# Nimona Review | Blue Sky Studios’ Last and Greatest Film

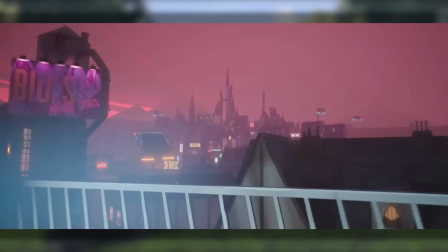[8:07]
They still made the backgrounds look impressively big, and present the kingdom as a place that has so much going on.
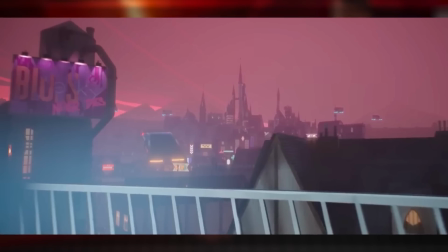[8:15]
Again, it has a medieval mindset, but the environment is very much like a modern city.
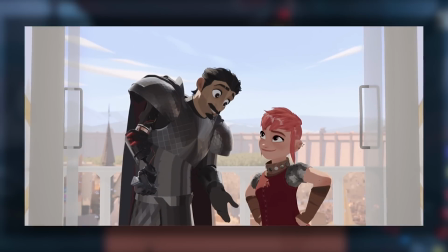[8:21]
Also, while some elements are set aside in favor of the style, it gives more attention to other components that are highly impressive.
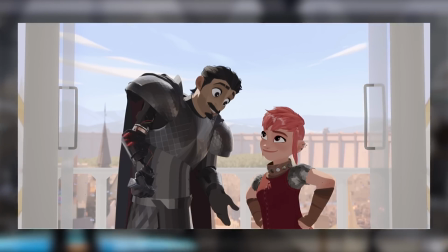[8:29]
When looking upon the characters, the designs were changed from the source material to have something that's comparable to Disney,
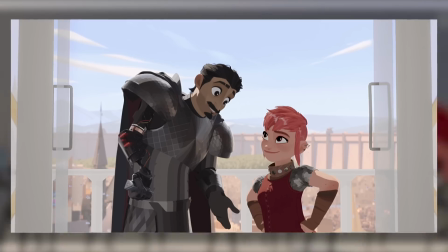[8:36]
which in a way, is what holds the medieval side of the look to make it feel a bit like a classic fairy tale with all the knights and a titular magical being.
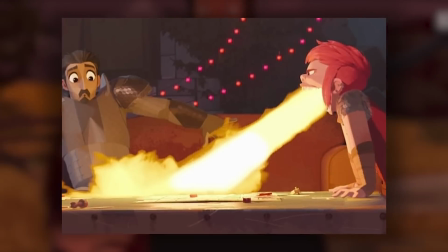[8:45]
But unlike most of Disney's recent CG films, the cast is a lot more expressive,
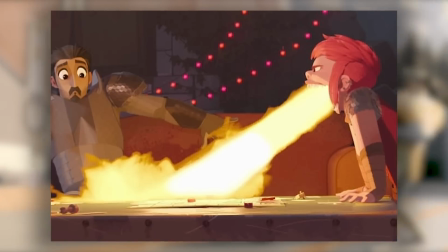[8:50]
and the character animation doesn't hold back to go all out with their expressions or try to sell the joke as effectively as possible.
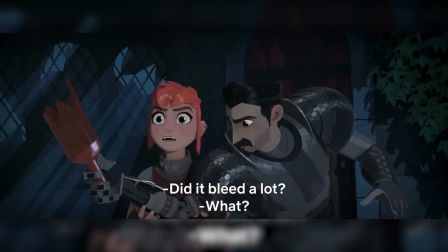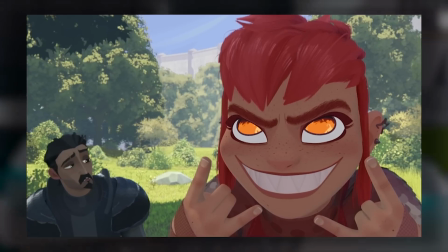[9:07]
But then there is the case with Nimona. Visually, they really are the standout star with most of the film's memorable moments.
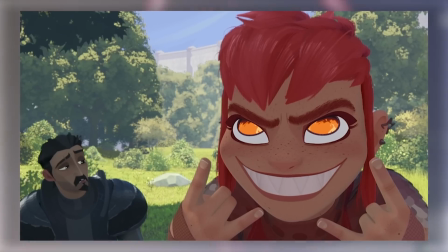[9:16]
In their human form,
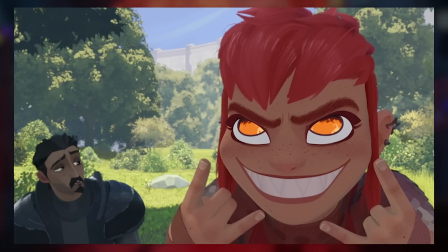[9:17]
they're debatably the most like a cartoon with their comical expressions and often break the rules of what a person would do like suddenly have sharp teeth.
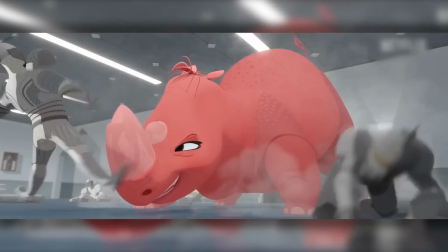[9:25]
However, it's their shape-shifting ability that truly stands out. Not only are they able to turn into whatever animal they wish,
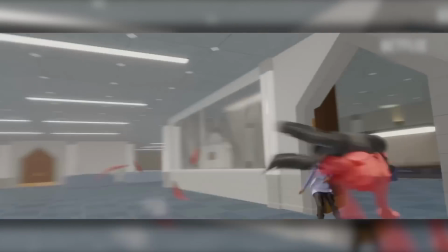[9:33]
but each form still retains a small element that can still make it recognizable that it is Nimona outside of the pink color.
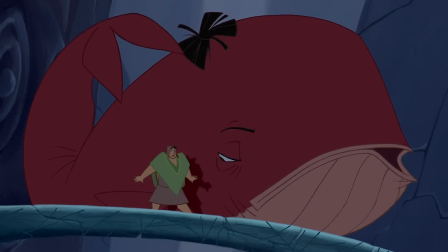[9:41]
It's very similar to the chase scene in The Emperor's New Groove, or The Wizard's Duel in The Sword and the Stone,
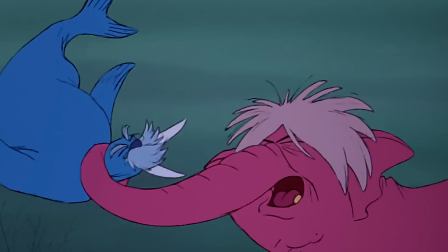[9:47]
where part of the fun of the character is all the creative ways they shape-shift to get out of a sticky situation.
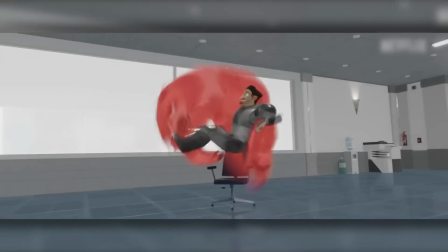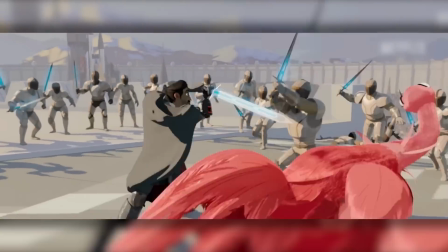[10:02]
And this is not to mention how this adds on to the exhilaration of the action scenes.
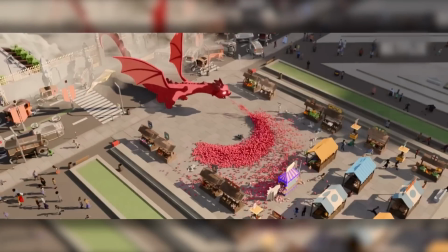[10:07]
The film establishes quickly that it can have a fast pace, which makes the action engaging and takes advantage of the big stage that is set up for
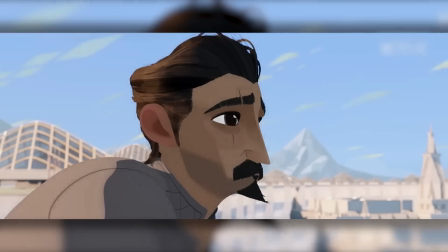[10:16]
the characters so that they can get through hordes of nights and make the fights look really big.
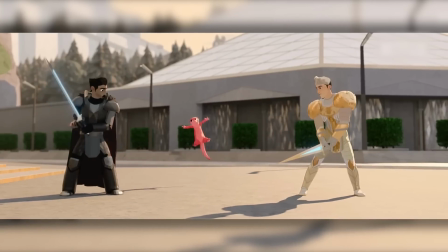[10:22]
I'll admit that even during the days when the studio was alive, Blue Sky usually provided some really nice-looking animation,
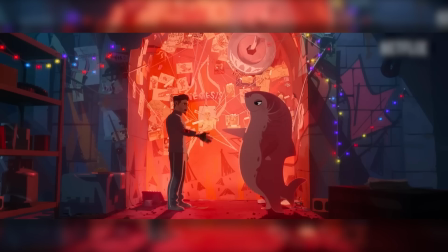[10:29]
and in the case of Nimona, this was a project where they, along with the team at D-Neg,
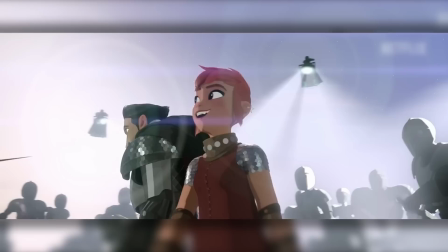[10:35]
really outdone themselves.
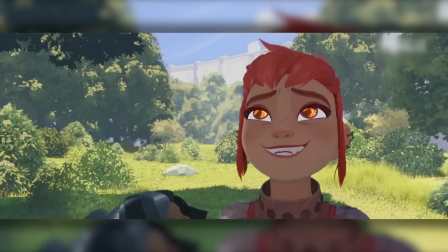[10:39]
The Characters When it begins with its high speed and wacky tempo, you'd think that the movie gave us everything we need to know about the characters.
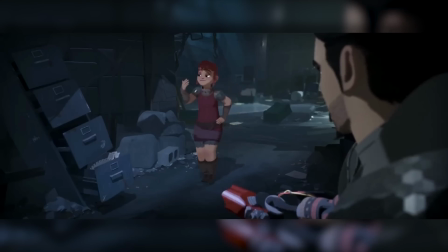[10:49]
They establish who they are, what development they may go through, and then just enjoy the adventure as it moves forward.
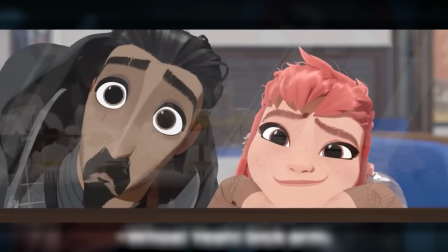[10:55]
Over time, however, much like the film itself, there is a lot more to them than what they first seen,
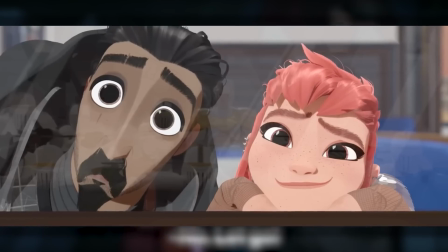[11:01]
and present their emotional purpose to have the viewer understand them in ways that they never thought before.
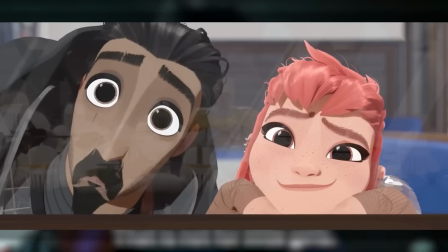[11:08]
It really helps when the movie also has great actors to deliver that wide range of emotions
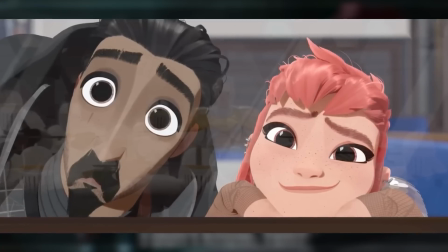[11:13]
so that they can effectively perform comedically and dramatically to make their roles feel more genuine,
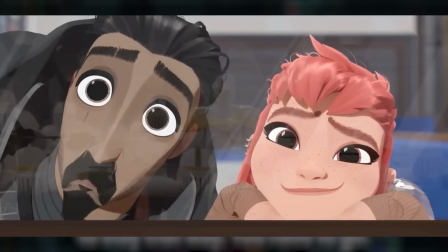[11:19]
Especially when it comes to the leads with Chloe Grace Moretz and Riz Ahmed. They were both amazing in this.
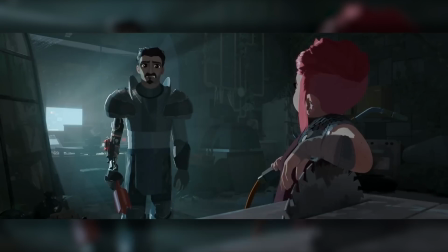[11:26] Okay, how old do you think I am? I don't know, ten? Alright, help me out, more or less than ten.
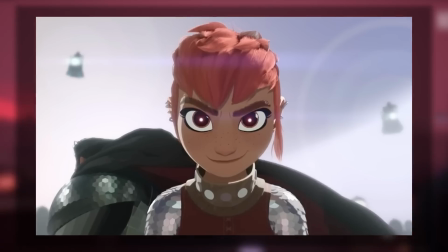[11:32] Not a lot of kids in your life, huh? You know what, no.
Let's go and begin this with Nimona themselves.
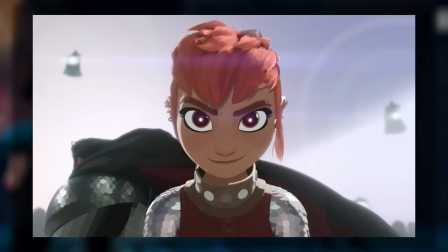[11:39]
A rebellious shapeshifter who is a lot like Bugs Bunny.
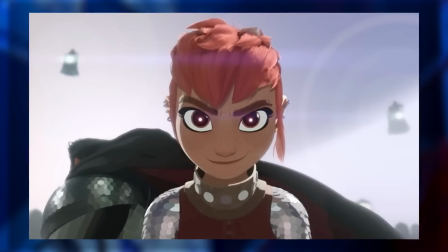[11:42]
A smart aleck trickster who loves causing chaos everywhere they go. and no matter how dangerous the situation they find themselves in,
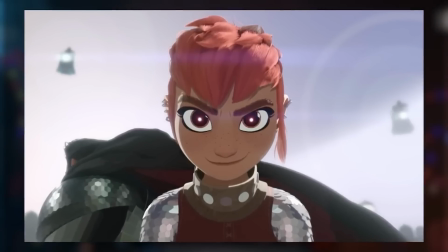[11:50]
they always enjoyably find a way to get out of it. However, inside that anarchic exterior,
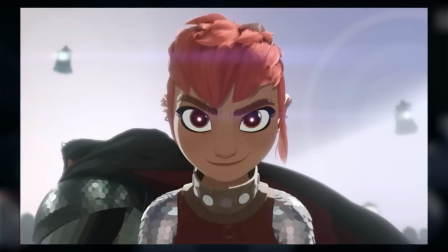[11:56]
there is a tragic figure whom all their life is constantly repulsed from their supernatural ability,
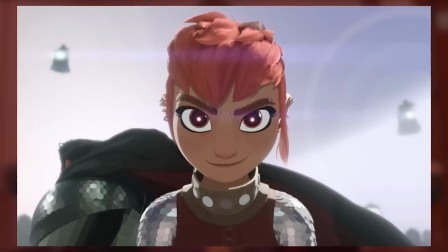[12:02]
and their difference from others was only greeted by hatred and threats. The reason why they connected with Ballester is because all they want is to no longer feel alone,
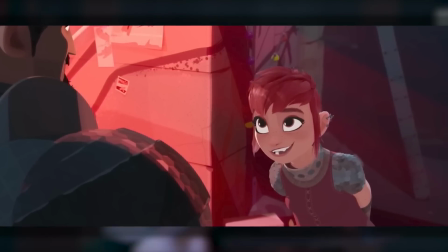[12:12]
and to not be the only outcast that is labeled as a villain.